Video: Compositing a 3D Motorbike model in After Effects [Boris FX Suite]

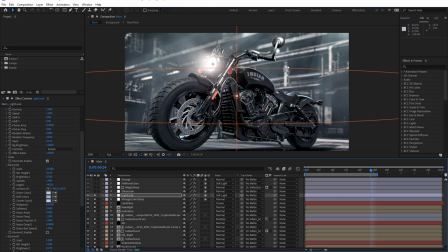1247s
What a difference that makes. And it really helps integrate the background with the foreground object.
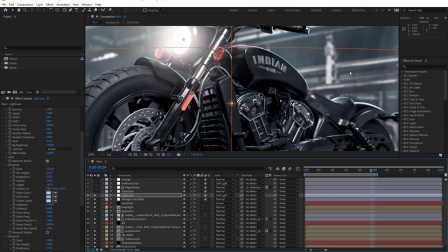1252s
And we're still not losing all of the color in the background or in the bike.
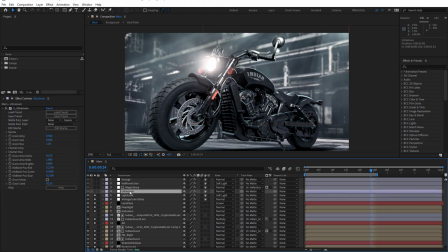1260s
Very nice. Above that, I've used the ultra grain effect. And really, the only thing I've done with this, I haven't even chosen a preset.
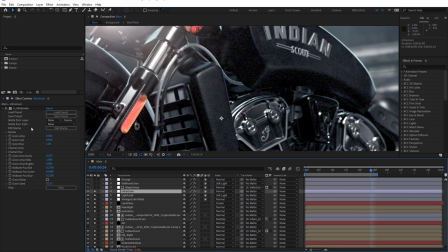1267s
I've just applied ultra grain. And if I just zoom in, I just dropped grain amplitude down to 0.5 and grain size down to 0.5. I just want it to be fairly subtle. But of course, grain is a really good tool for compositing foreground 3D with background objects,
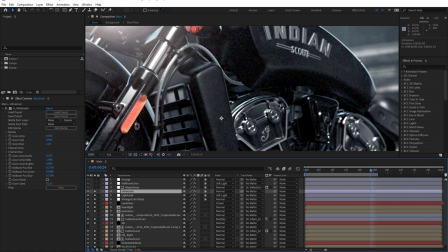1283s
because when we place it over both of them, it unifies them both. So just turn it on and off.
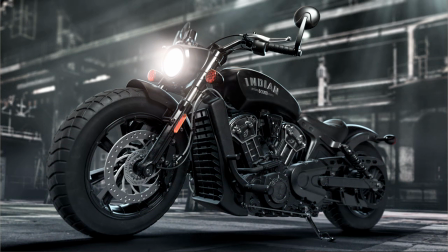1290s
See a difference. And gives us more of that old style look.
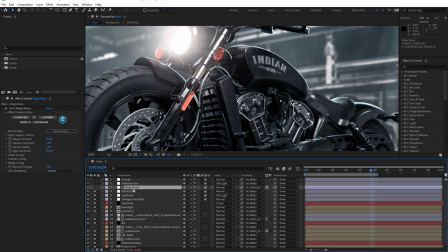1297s
Now, above that, I've used the Continuum Magic Sharp effect, just to give an overall sharpness. If I just turn that on, take a look, especially around the engine area.
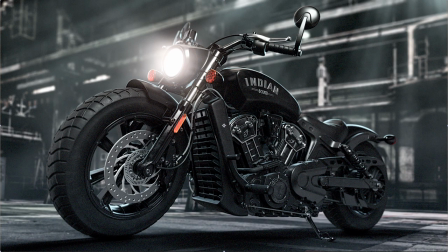1313s
See how that's sharpening that up? And I probably did push it a little further than normal, but I like the result of that.
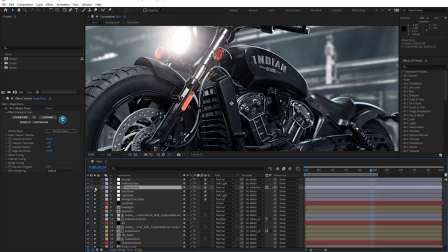1324s
It gives it almost like a, I don't know, an old style photograph look, or maybe even a comic look, perhaps. I just like the result that I was getting. I have isolated the bike by using the bike as a mat.
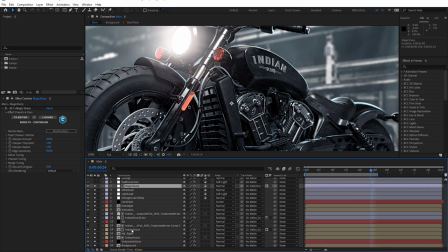1341s
And you can see down the bottom here, remember we talked about the Indian Scout layer with the mat option? In recent version of After Effects, you can now choose any layer as a mat. So I've just selected Magic Sharp.
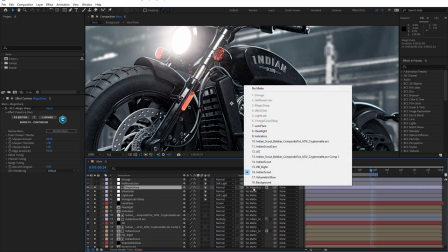1354s
And for my track mat, I've just chosen the Indian Scout layer.
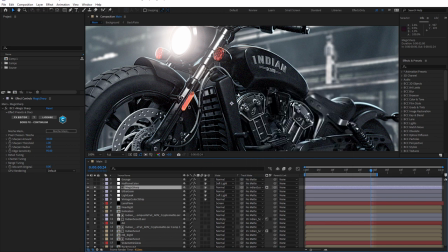1357s
So that just isolates the Magic Sharp to the foreground bike, rather than sharpening up the background as well.
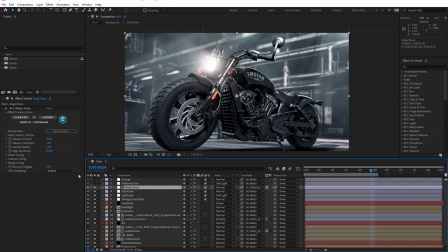1365s
But I do like the result of that.
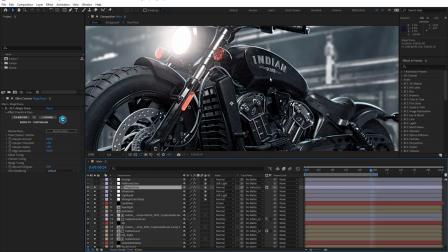1371s
Just sharpens it up a little bit. Now, the final two effects are a combination of Sapphire and Continuum. The first is Sapphire Halftone Color.
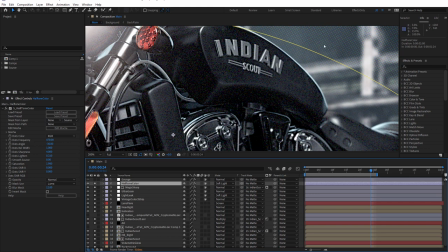1382s
And if I just roll in there a little bit, you can see there's the halftone, and I've isolated that to the outside.
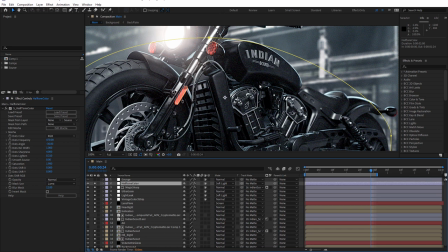1389s
I've held it out just by using a mask. I didn't want to affect the bike. Just wanted to add a more of a sort of, I guess, a kind of comic book feel.
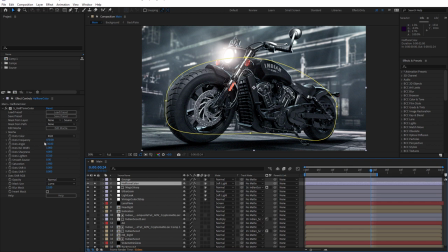1397s
And that's using halftone color. Really high dot frequency there, just so they're really small. And once again, soft light blend mode. Bring that back to normal.
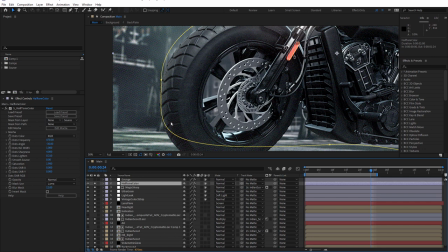1411s
And you can see the result is somewhat different. Just wanted a little bit.
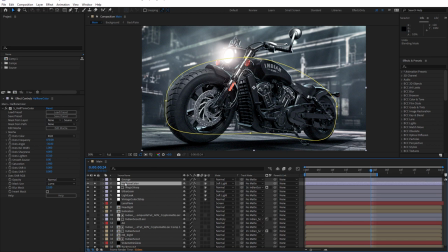1417s
And above that, I've used Continuum's Grunge effect.
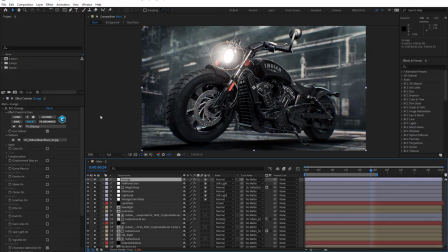1424s
Just adding a little bit of grunge around the edges. And that's using the old cardboard pack texture. Now, Sapphire has a grunge effect and Continuum has a grunge effect. The difference between Continuum and Sapphire is that the Continuum one uses actual photographs,
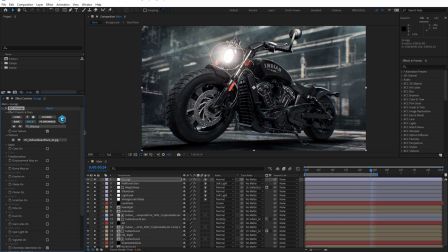1441s
which are useful, whereas the Sapphire one uses stamps. And which one you use depends on the look that you're after. I wanted actual photographs in this one. And I also use Continuum Grunge because apart from using textures, it has a lot of other options and it has chromatic aberration built in.
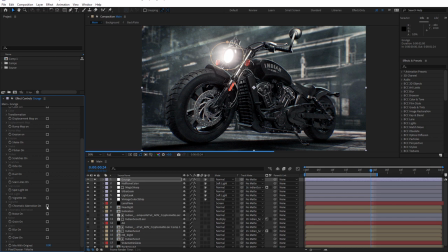1456s
So I just add a little bit of chromatic aberration to it just by turning it on in Continuum's Grunge effect.
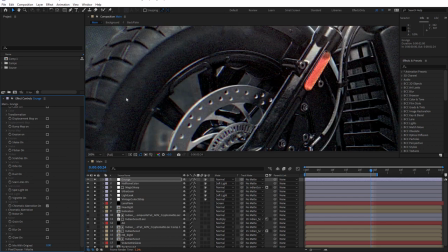1463s
We just roll in here. You can see, especially on the tire here, if we just turn it on and off.
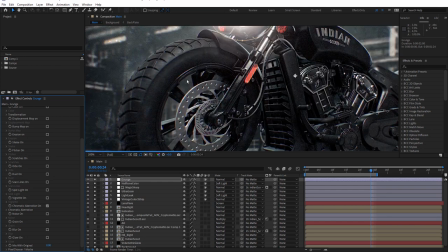1470s
So just a little bit of finishing there, just to add a little bit of irregularity to it and imperfection. Now, I wasn't going for an animated look with this.
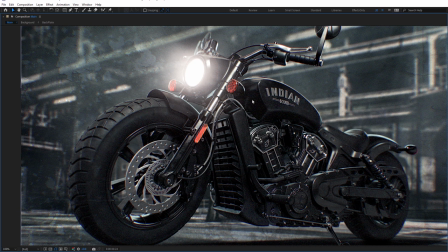1479s
I used After Effects as more of a still compositing tool rather than using Photoshop. You can use Sapphire in Photoshop, but doing it in After Effects allows me to use Continuum tools as well.
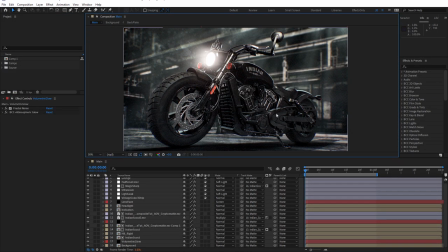1491s
Now, the last thing I wanted to point out is the use of Cryptomatte just to brighten up certain parts of the bike.